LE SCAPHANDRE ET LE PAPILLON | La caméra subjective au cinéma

Salut à tous, ici Pachamas. Et aujourd'hui, en plus de vous parler de la caméra subjective au cinéma, je vous suggère un film coup de cœur qui nous vient de France et des États-Unis,
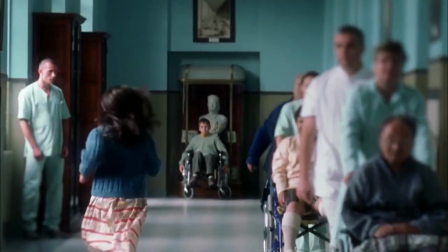0:07 avec une touche québécoise, Le Scaphandre et le Papillon.
La mer qu'on voit danser.
Fait que Le Scaphandre et le Papillon, c'est l'histoire d'un gars qui communique de manière spéciale.
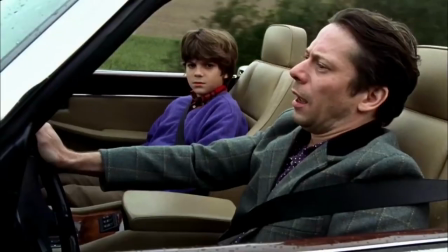0:21 C'est Jean-Dominique Bobby, l'ex-éditeur en chef du magazine Elle, qui après un accident devient paralysé de la tête aux pieds, sauf pour son œil gauche. Vite de même, c'est pas le titre ni le sujet le plus excitant, mais le film est merveilleux.
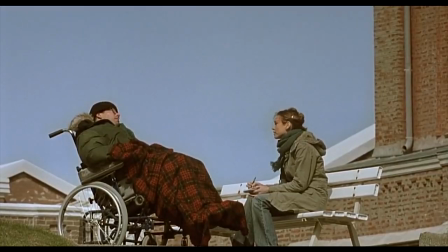0:33 Basé sur un livre autobiographique du même nom, on va en découvrir son origine.
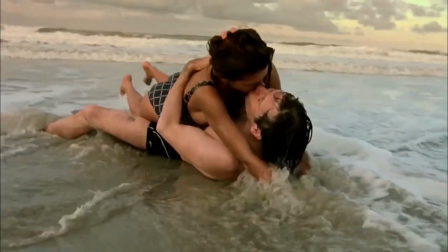0:37 Une rare réalisation de Julian Schnabel, c'est un film sur les relations, sur la vie, sur la mort, mais aussi sur la communication.
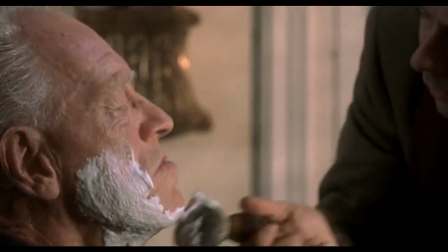0:43 Petit conseil, gardez vos mouchoirs à portée de main.
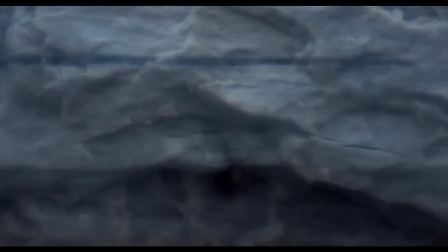0:46 Comme avec King Dave, on va être dans la tête du personnage, bien qu'on ne parle pas franchement d'un bris du quatrième mur, mais plutôt d'un narrateur plus standard, même parfois poétique.
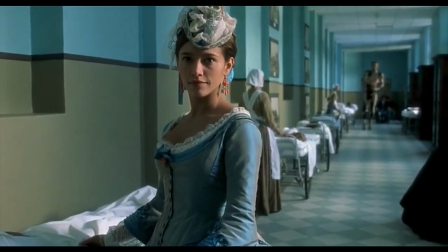0:54 Jean Do est bien entendu excellent. Son humour noir, sarcasme et cynisme aide à alléger le récit qui serait autrement trop dramatique.
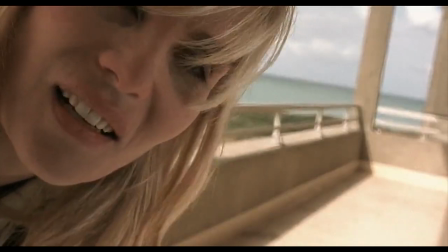1:01 Notons aussi les multiples actrices du film qui crèvent tout l'écran, à commencer par Emmanuelle Seigné qui joue son ex-femme et la Québécoise Marie-Josée Croze qui joue son orthophoniste. Mais l'aspect le plus intéressant du film est encore une fois la cinématographie, et elle est magnifique.
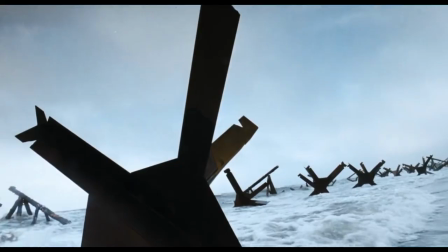1:15 Spécialement lorsqu'on voit littéralement le point de vue de Jean Do. Janusz Kaminski est le directeur photo récurrent de Steven Spielberg.
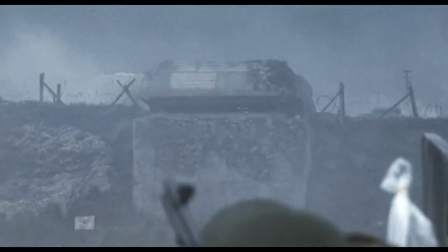1:22 Il nous a entre autres offert une des meilleures premières scènes de film de l'histoire du cinéma dans Saving Private Ryan.
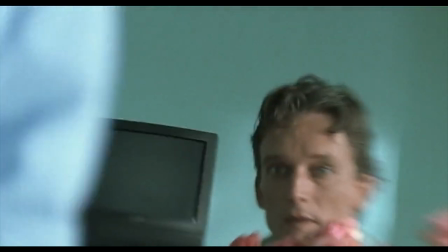1:28 Il récidive ici avec la scène d'ouverture de ce film, qui est particulièrement excellente.
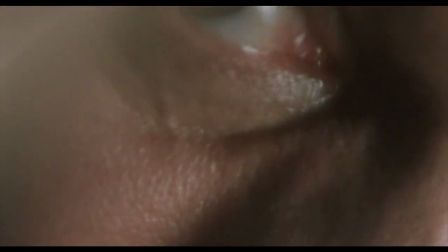1:33 Maintenant, j'ai besoin de vérifier deux ou trois choses. Je voudrais que vous me suiviez des yeux.
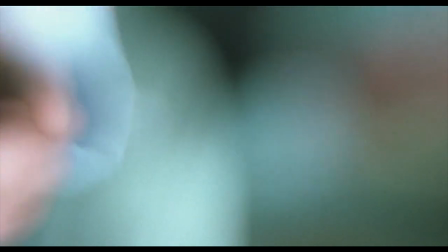1:40 Voilà, comme ça. Voilà. Suivez mon doigt. Voilà, comme ça. Voilà.
Cette technique qui est très populaire au cinéma est appelée la caméra subjective.
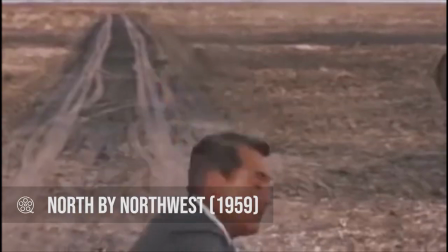1:51 Elle est le plus souvent utilisée en la combinant avec une prise de vue nous montrant le personnage concerné.
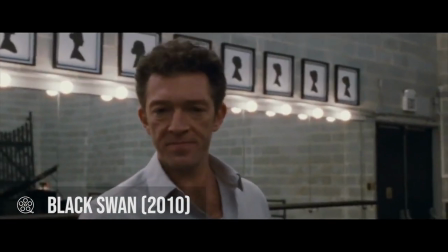1:55 On va connecter avec ses réactions par la suite, c'est instinctif et naturel, tellement qu'on ne le remarque presque pas.
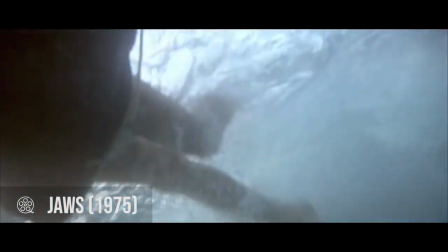2:01 Ensuite, il y a des prises de vue qui seront un peu plus évidentes, pour ajouter du suspense ou alors pour nous donner un point de vue qui serait autrement impossible à obtenir. Certains ont ensuite essayé d'en faire une utilisation pour un film au complet, un peu comme King Dave l'a fait avec le plan séquence.
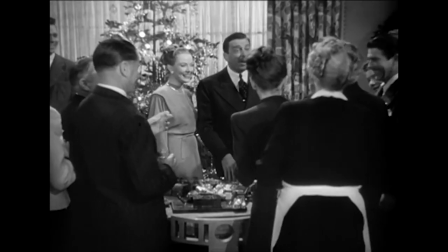2:18 Cependant, le résultat n'est pas toujours là. Au lieu de nous mettre dans l'histoire, de vivre avec le personnage, ça a l'effet inverse, ça nous en sort un peu en fait.
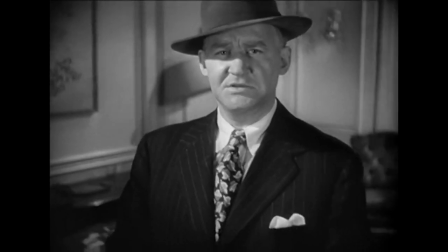2:25 C'est une contrainte qui devient rapidement un problème et on n'arrivera jamais à s'identifier avec le personnage principal, entre autres du fait qu'on ne le voit jamais.
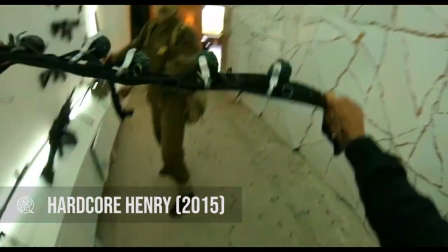2:32 Hardcore Henry, par exemple, nous donne un style qui fait très jeu vidéo de first person shooter. Bien que ça soit amusant, la gimmick peut vite devenir fatigante.
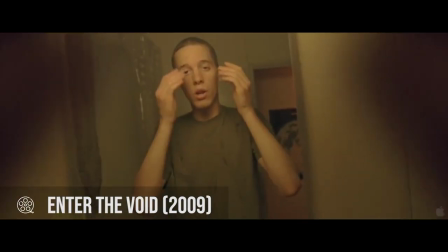2:40 Le controversé réalisateur Gaspard Noé offre sa version dans Enter the Void. On suit d'abord le personnage avec son point de vue directement, parfois sous l'effet de drogue,
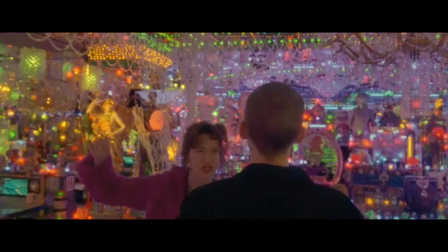2:48 qui est par ailleurs une raison populaire d'utiliser la caméra subjective, puis dans une espèce de out-of-body experience des plus flyés.
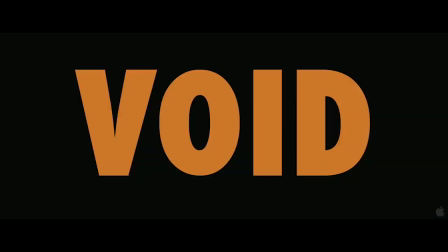2:55 Un film que je ne sais toujours pas si j'ai aimé, mais que je suis content d'avoir vu. Standard Gaspard Noé.
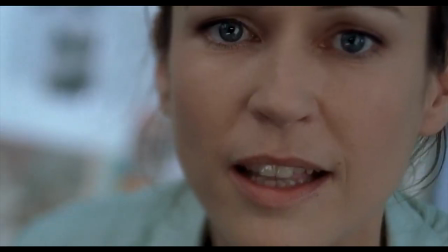3:01 Cependant, dans Le Scaphandre et le Papillon, la caméra subjective n'est pas utilisée à outrance. Ce qui nous aide à ressentir de l'empathie est aussi de voir la réaction des autres personnages face à cette situation.
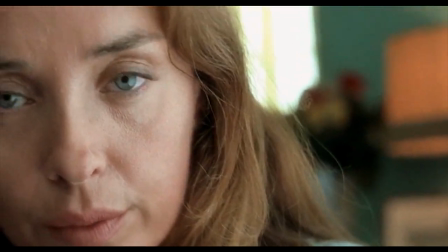3:10 Également, tout le film se passe du point de vue de Jean Do, oui, mais pas seulement littéralement.
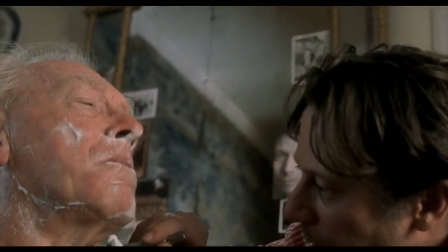3:15 Accompagné par ses pensées, sa narration, ses rêves ou ses flashbacks, on rentre tête première dans l'histoire et la structure du film qui réussit à ne jamais devenir lourde.
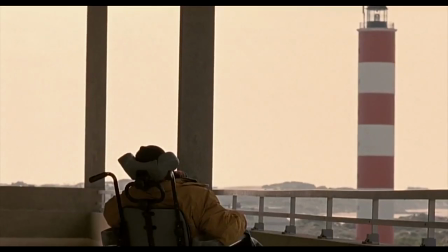3:23 Et c'est justement une autre force du film. On accepte facilement son pacing assez calme, qui est un reflet de celui de Jean Do au final.
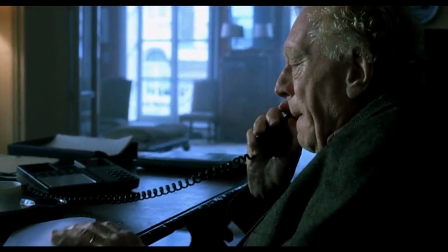3:30 C'est un film qui nous rappelle aussi qu'on devrait prendre le temps de communiquer nos émotions aux gens qu'on aime et qu'on s'en fait bien souvent pour des niaiseries.
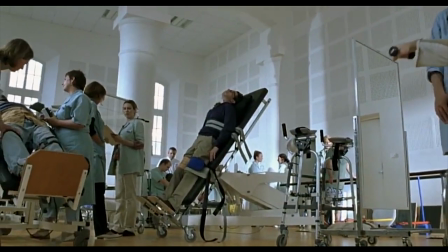3:37 Et parallèlement, l'effort,
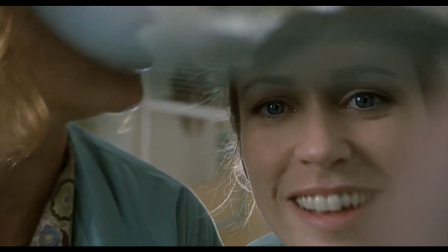3:38 la patience et le dévouement des médecins pour aider une des personnes les plus vulnérables de la société n'est pas sans nous rappeler la situation actuelle que nous vivons. J'en profite d'ailleurs pour remercier tous nos travailleurs de la santé qui font un travail exceptionnel. Donc préparez-vous pour une petite ride émotionnelle, le tout accompagné de comédie, une bonne recette à la française.
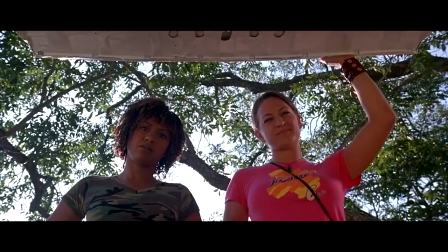3:56 Du coup, ben, je vous dis...
This shit is off the fucking hook. Fucking legendary.